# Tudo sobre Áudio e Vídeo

So next, let's talk about the other little accent lights that I have on around me that light things up a little bit more and take it to the next level. Here's the fun part of these. Okay, all the lights that you're going to be seeing right now that we're going to be using are these fancy babies that came from Home Depot that cost, I think they were $8 for the fixture, and the bulbs themselves are, I think they're a few bucks each. Remember, daylight balanced though, so that the same light is happening here, same quality. So this is the light that I'm going to be showing you. All the lights that I have on around us are all these cheap Home Depot, $8 lights. So nothing fancy. So first, let me turn on the light that's behind me that lights up the backdrop a little bit.
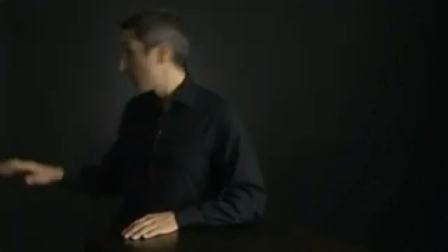(8:58)
Okay, excellent. So that, you'll notice, is lighting up the backdrop behind me, which,
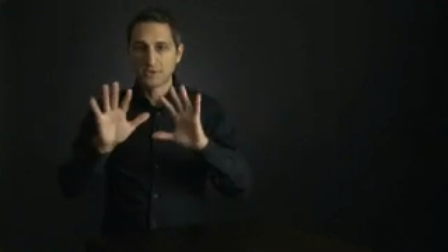(9:04)
because I'm wearing black here, it creates a nice little outline around me.
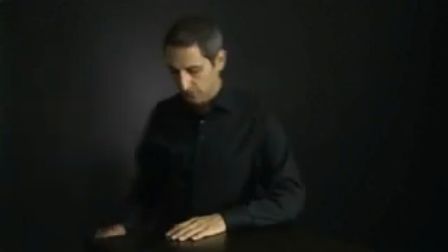(9:09)
Right? Nice little accent light. In fact, if I step out of the way, you can actually see it right there.
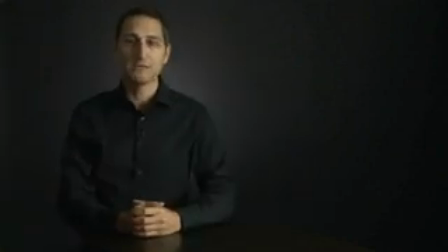(9:13)
In these videos, it's always just hidden behind me, lighting up the backdrop.
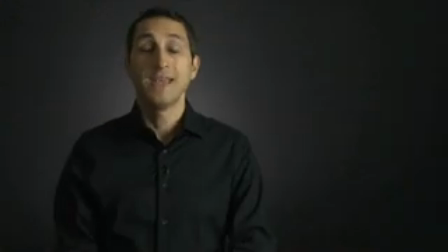(9:18)
That's an old photographer's trick. Next, we've got some accent lights here. We've got a couple that are kind of above and behind me and one that's off to the side that light up this side of kind of my shirt and my hair.
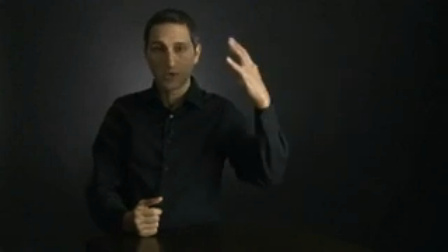(9:30)
So you've got the bright light coming in over here that lights this side of my face nice and bright.
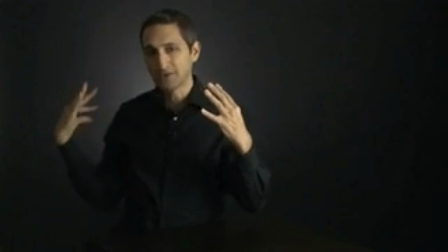(9:34)
To have a nice accent light here on this side really makes the picture more dimensional.
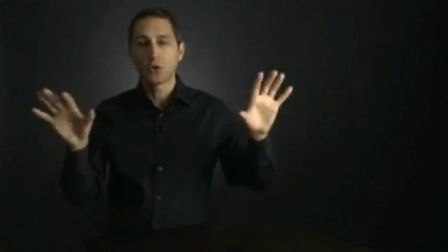(9:42)
So here's what I'm going to do. I'm actually going to turn off this light right here,
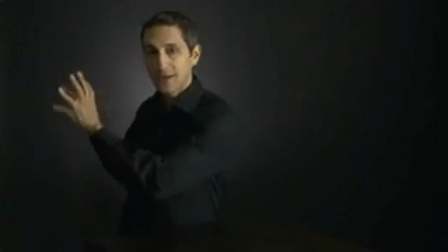(9:47)
and I'm going to turn on these little accent lights right here and show you what just those look like,
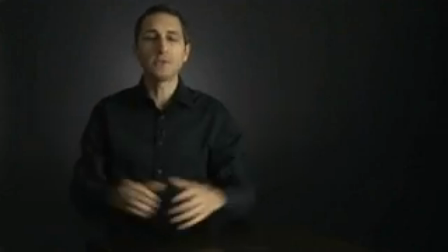(9:54)
and then I'm going to put it all on so you can see how it works together.
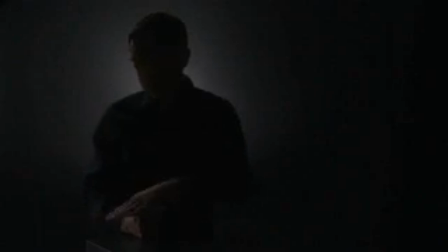(9:56)
Okay, so now I'm obviously very dark right here, but you can see this accent all in this side and kind of on this side of my body. Okay, very subtle, okay, very subtle, but it's there. Okay, so watch this.
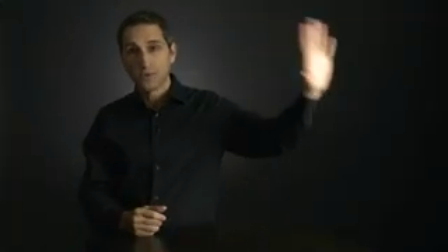(10:12)
So here's what I look like with just the one softbox, the reflector, and the light behind me.
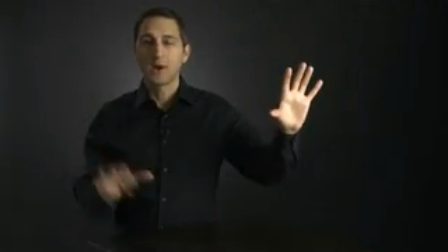(10:18)
And then here's what I look like with the softbox, the reflector, the light behind me, and then the accent lights.
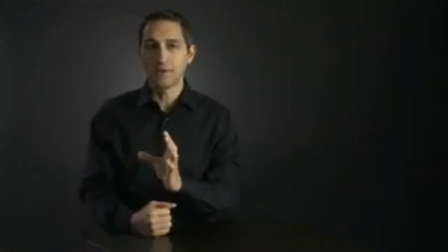(10:24)
Okay, so very subtle, but you can see that they add something to it.
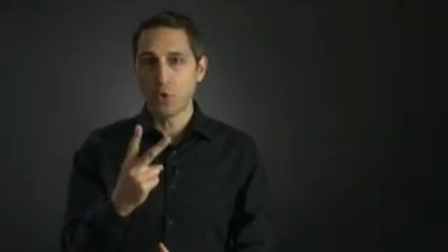(10:29)
And then finally what I've done is I put two more of these cheap little Home Depot lights in front of me.
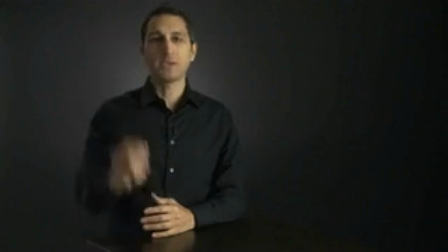(10:36)
Now these are going to be very, very subtle, but the reason I put these here is because I wanted you to be able to see my eyes better, right, and see a real nice little, what they call a catch light in the eyes, a nice little reflection.
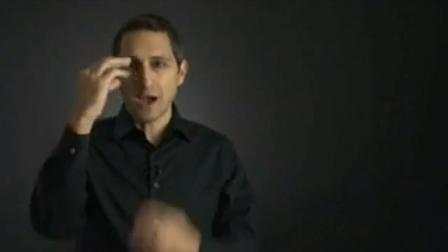(10:48)
So here's what I'm going to do. I'm going to turn those on so you can see just the added little bit on the face and the eyes that they give. Okay, so here's without them on, and here's with them on. Okay, so off, a little bit darker, on, a little bit brighter.
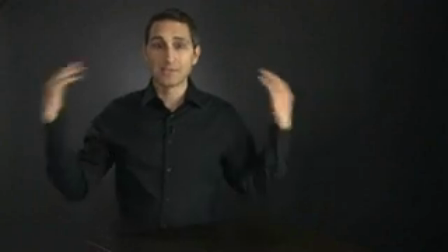(11:06)
Okay, so with all these lights on here now, you can see the full effect.
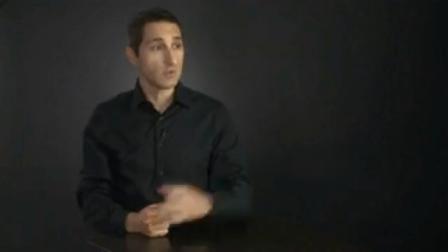(11:12)
Now, it would actually be just fine, again, to use one softbox or the softbox and the reflector. It's a different type of look. You don't necessarily need to have all of this. Sometimes we use different combinations of these lights.
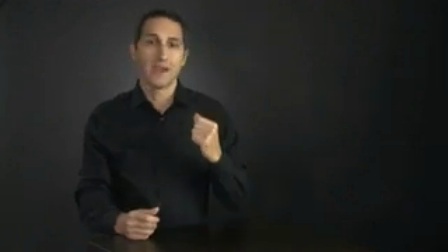(11:26)
Sometimes I don't have the light in the back, depending on the color that I'm wearing.
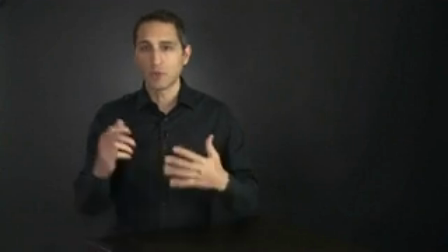(11:30)
Sometimes if I'm wearing a blue shirt, we don't need all the accent, etc.
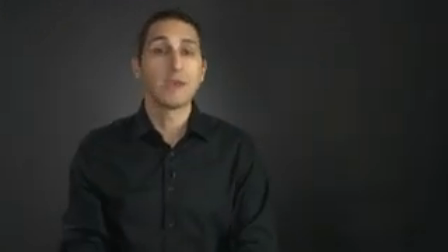(11:35)
So mess around with these. Try out combinations.
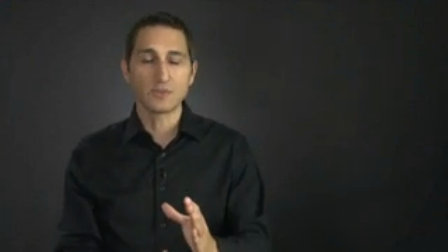(11:38)
The point, though, is that the key to good-looking video is this softbox. The softbox is the key. It's how we get the great-looking video in all of the video that we shoot.
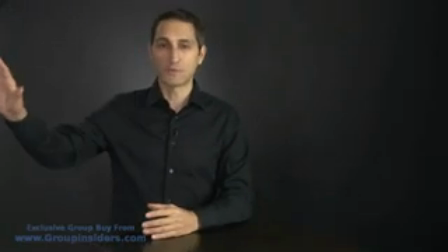(11:50)
The second most important is this reflector over here to kind of fill in the other side.
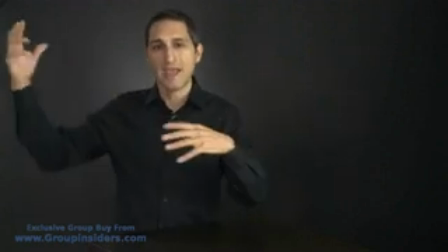(11:55)
And then if you want to get a little bit more subtle and dimensional, add these other lights to the system. So here, I'm going to grab my little flip video camera here, turn this thing on.
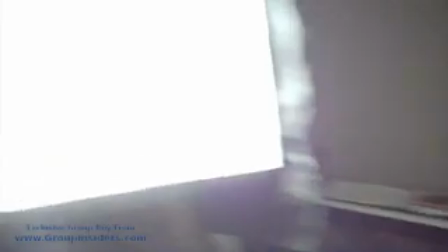(12:05)
So you can see from where I'm standing what these lights look like, right? So I've got the softbox off here to my left.
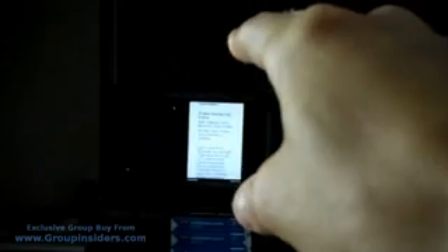(12:10)
I've got these two little lights right here with, by the way, you can see that's where my little teleprompter is if I need to read from notes.
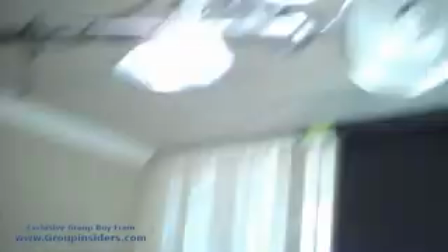(12:17)
This is where my reflector is. I've got one light right here that's kind of pointed down. I got a couple of lights up here that kind of brush off my hair on the side.
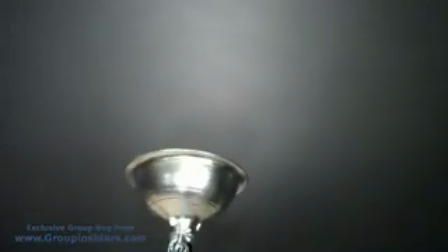(12:25)
And then back here I've got this light.